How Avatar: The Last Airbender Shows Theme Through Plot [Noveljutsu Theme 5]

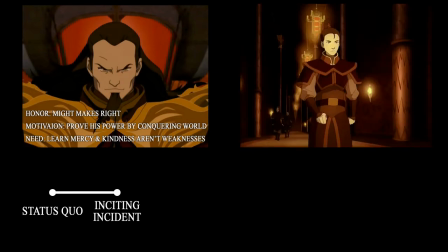If OZAI's arc is supposed to be about learning to be merciful,
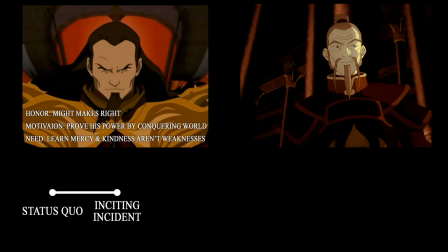the one event that interrupted his routine and set him on a course that would end with his downfall was ZUKO speaking out of turn during the war meeting.
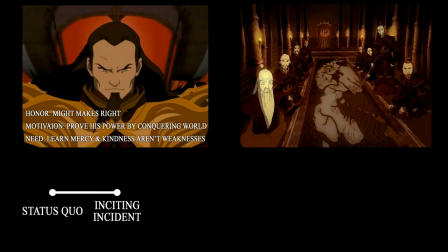If OZAI couldn't see the value in his son's opposition, he could have at least handled the outburst with kindness.
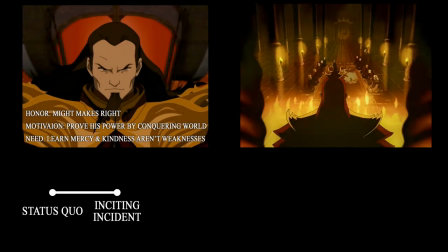If not for OZAI choosing to burn and exile his son, ZUKO very likely would have remained loyal to him,
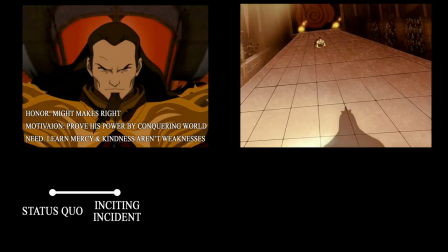and there's a very real chance Aang wouldn't have been capable of defeating the Fire Lord, certainly not without using the Avatar state. With OZAI being off-screen for most of the show, the viewer is left to infer much about his character arc. That said, there are enough episodes that depict OZAI's character development to understand that, well, he's not developing.
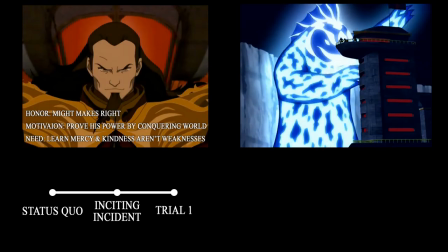First, in the Siege of the North Part 2,
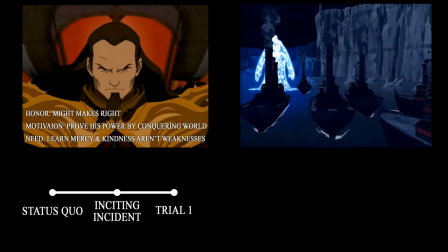the invasion of OZAI's forces in the Northern Water Tribe territory fails, and the fleet is forced to retreat.
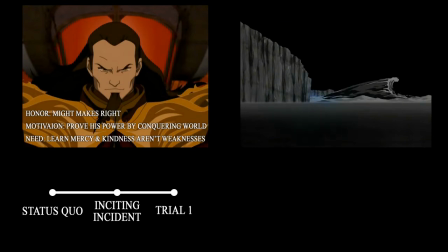Instead of worrying for his son who disappeared after the battle, OZAI dismisses ZUKO as a failure and gives AZULA new orders.
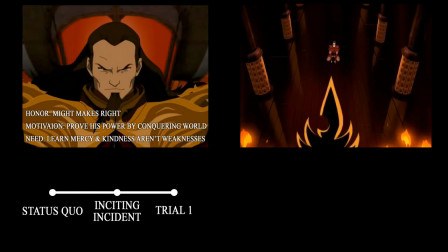Not only does he not rethink his goals, but he also continues to use, abuse, and endanger his own children without a thought.
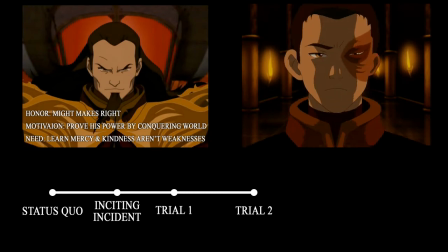Second, when ZUKO returns to the Fire Nation in The Awakening, OZAI has the opportunity to welcome ZUKO home and be a loving father.
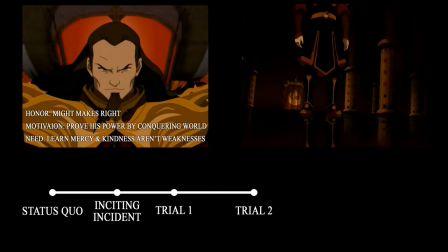Once again, if he had, ZUKO might never have joined the Avatar. Instead of accepting ZUKO out of love and forgiveness,
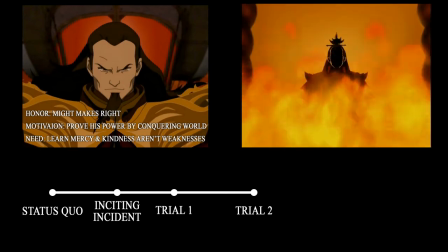OZAI's acceptance is based only on the assumption that ZUKO has furthered OZAI's hold over the other nations.
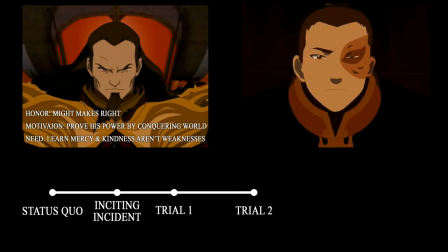OZAI shows no real care for his son beyond ZUKO's usefulness in making him more powerful.
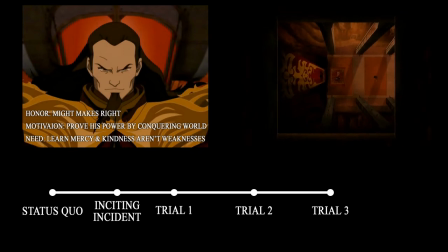Third, when OZAI is confronted by his son in the Day of Black Sun Part 2, The Eclipse, He
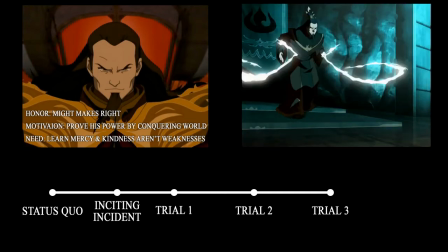belittles Zuko and is ready to attack him again, proving he still hasn't changed at all.
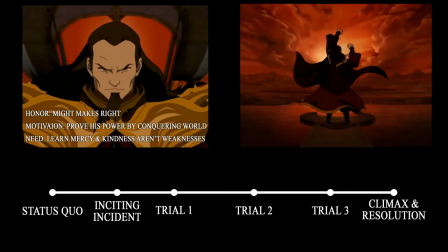In the end, OZAI's downfall as the leader of an empire is a direct result of his failures as a father.
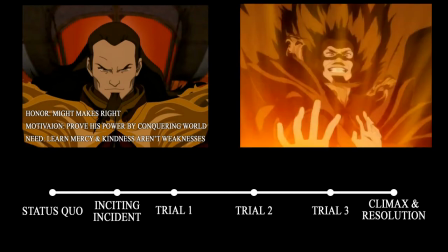OZAI fails to learn that mercy is not weakness,
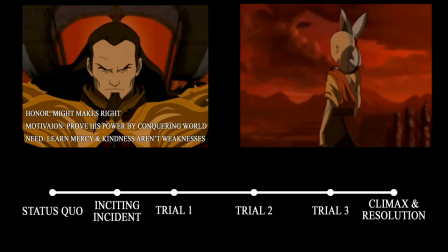and he is defeated by a child who overpowers him through an act of mercy.
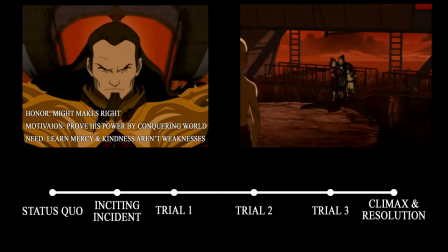Ending OZAI's arc in this way asserts the show's themes, at least until Sokka, Toph, and Suki make jokes at the Fire Lord's expense. Others have commented on how Avatar's need to constantly land a joke, even when it's inappropriate timing, is one of the show's few flaws. When it comes to this scene, I would have to agree.
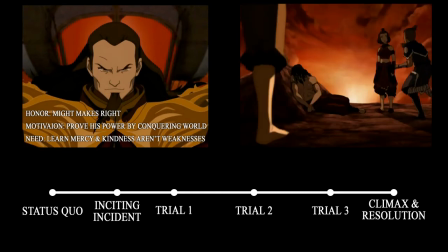Having the heroes mock OZAI in his defeat takes away from the message that mercy is not weakness.
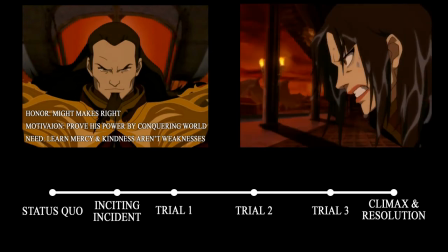And I don't agree with excusing these jokes because Avatar is a kid's show. No jokes are thrown after Zuko and Katara's battle with AZULA.
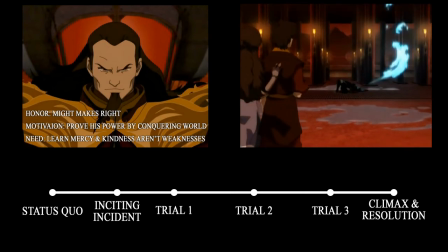The writers had the sense to treat that scene with the empathy and seriousness it deserved, and the scene is better for it.
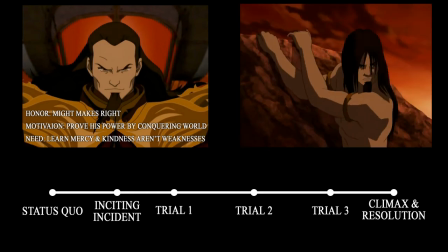I just wish the writers had thought to hold in the giggles during OZAI's defeat as well.
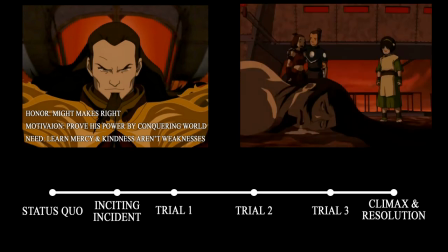OZAI, after all, in many ways was as tragic a character as AZULA was. Prince Zuko has a fascinating arc, in part because it covers so much ground and sways back and forth so much.
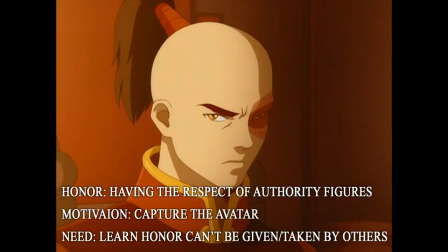Viewers love to watch him struggle, learn, and grow, but even though his arc looks different on a graph than Aang's or OZAI's, it's still made up of the same essential points.
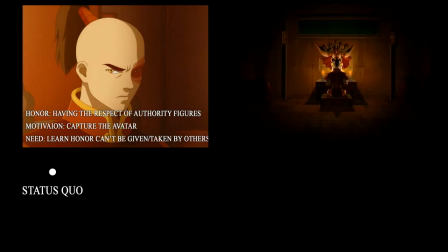We know from what the creators have said, and from a few short flashbacks in the show, that OZAI was once a loving father to Zuko.
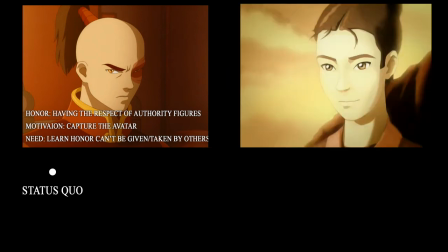But now OZAI is emotionally distant.
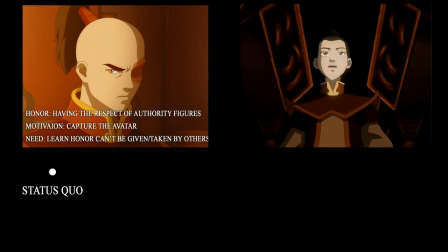The viewer feels sympathy for Zuko and begins to understand the path he must follow as they watch him try
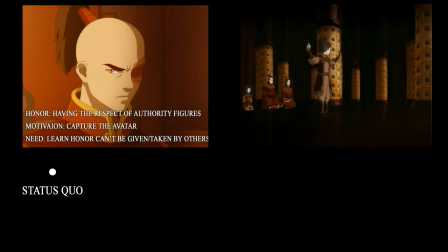so hard to earn the fatherly affection he'd once enjoyed from a man now unwilling to give it.
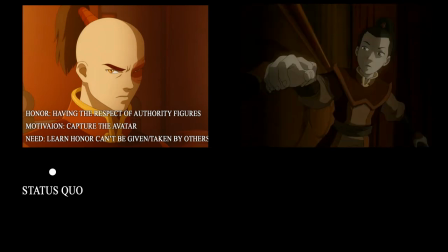For now, Zuko's status quo is dealing with being ignored or chastised whenever he attempts to gain his father's love and respect.
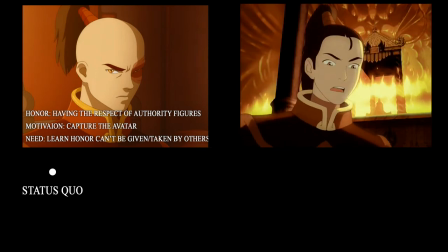While the inciting incident of OZAI's arc is the moment Zuko speaks out in the war room,
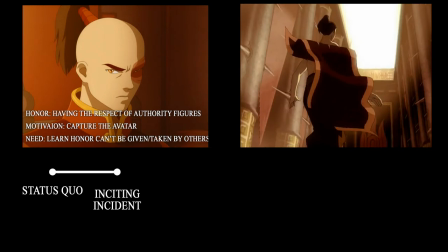the inciting incident of Zuko's arc is the Agni Kai that followed.